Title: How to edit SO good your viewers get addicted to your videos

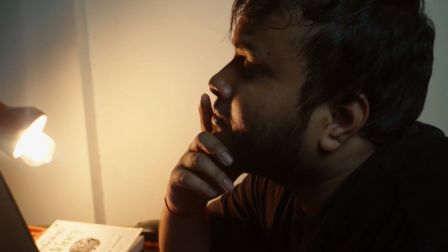watch my first video on the internet, it feels boring, and I'm guessing you feel the same when you saw yours.
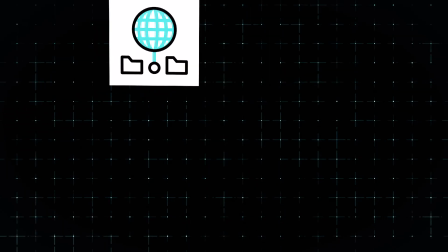Over the internet, I tried to learn the art of filmmaking and video editing,
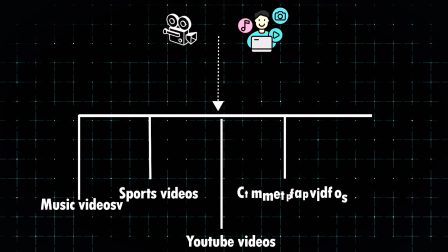and I discovered that there are many rules across the internet for all aspects of video production, and especially for YouTube, the rules are totally different. So stop using needless transitions that make your videos boring. Instead, try this easy cut to instantly improve your videos. The first is jump cut.
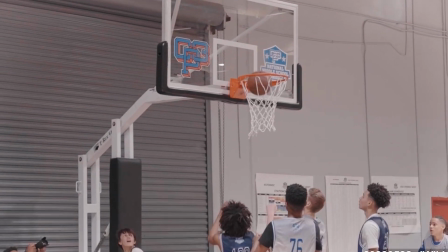Use this cut to show an instant change in the scene of your video, and it is especially used in horror movies to build up the suspense in the scene. In simple words, there is no additional transition need to be added into your video.
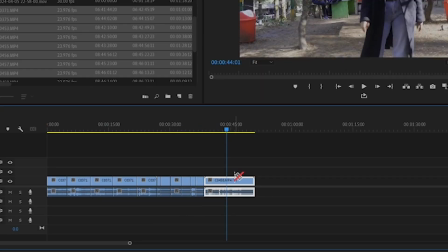It's just a simple cut and add it up into your next scene. But here's the problem: we thought that adding some random cut into our video will create a proper story. Well, that's not the case. You need to show your audience a proper story in it, which doesn't feel like any missing part is remaining.
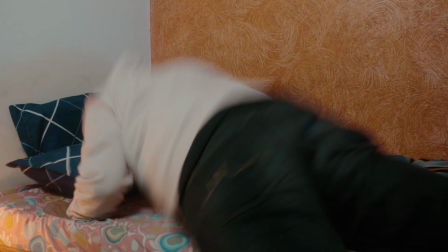Let me give you an example. In this scene at the first, I used the jump cut to cut the time and show about the daily routine of my life as a video editor. And I think you got the point. Especially in YouTube, we are commonly using the fast-paced jump cut to build up the excitement or tension in this scene. Thinking about the cuts, we don't have to miss the match cut, which are commonly used in filmmaking, and as a video editor, I use a lot.
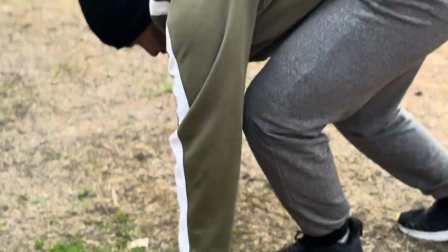So what is match cut? This cut is used to match the one scene of a video to your second shot, creating a seamless transition. Match cut are the type of cut in filmmaking that joins two shots based on their visual, and the goal of the match cut is to create a smooth transition between shots. Let me take an example.
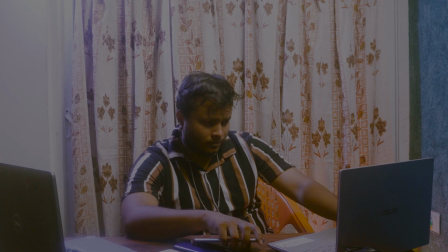This scene I used to create a match cut which is focused on the time which has passed away and what I become now.
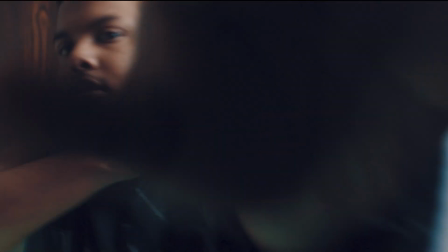In this shoot also I use match cut. Just plan your video to add this match cut to improve your storytelling, and you can create a visually interesting video by using this match cut. Speaking of cuts, if I don't include L and J cut, it will feel incomplete, and this cut is most commonly used in filmmaking.
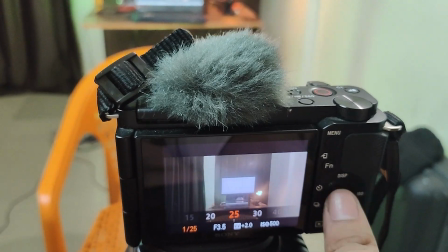Creating an L cut means doing a cut to the visual of the next scene before cutting to the audio.
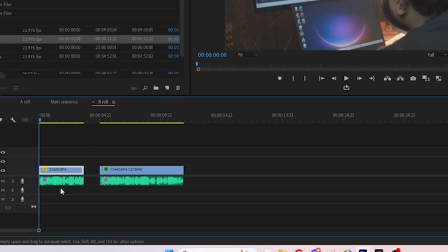Let me show you how to achieve this L cut. Place the first clip before the second clip on your timeline, ensuring that the matching audio is underneath them. Cut the first clip so it ends where you want the visual transition to the second clip to take place.
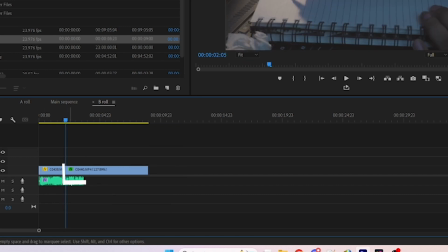Then extend the audio of the first clip into the audio of second past the visual transition. And voila, you have the L cut. Similarly to L cut, this J cut. It is a type of editing transition where the audio of the next shot begins before the video from the other shot.
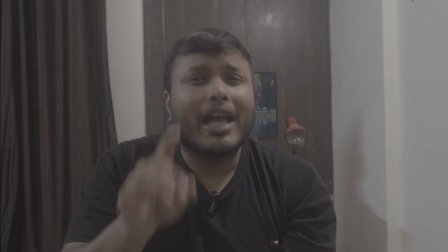Let me show you an example.
I will show you today how you transform your average video to looking like this to something like this.
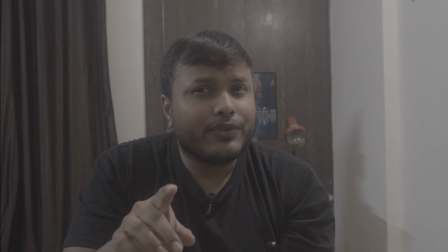In this video, I made a J cut and used between.
If you want amazing lighting setup, then watch this video.
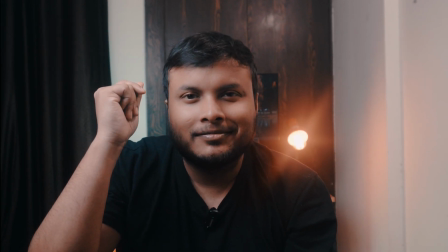It's very helpful. And let me know how you like it.
The name J cut comes from the shape, the audio and the video on the editing timeline, with the audio track extending beyond the video track, resembling the letter J. And here you can make your video amazing and doesn't feel boring. So don't be afraid to inject some personality into your videos, whether it's through humor, storytelling or quick editing. Adding a little spice can turn your dull video into a memorable one. But still, learning all this will take some time, and sometimes we don't know where to start editing. So here's the video. I tell you a lot about how to choose the right software, how to build a portfolio, and how you can get a client. So watch this video and subscribe this channel. Thank you.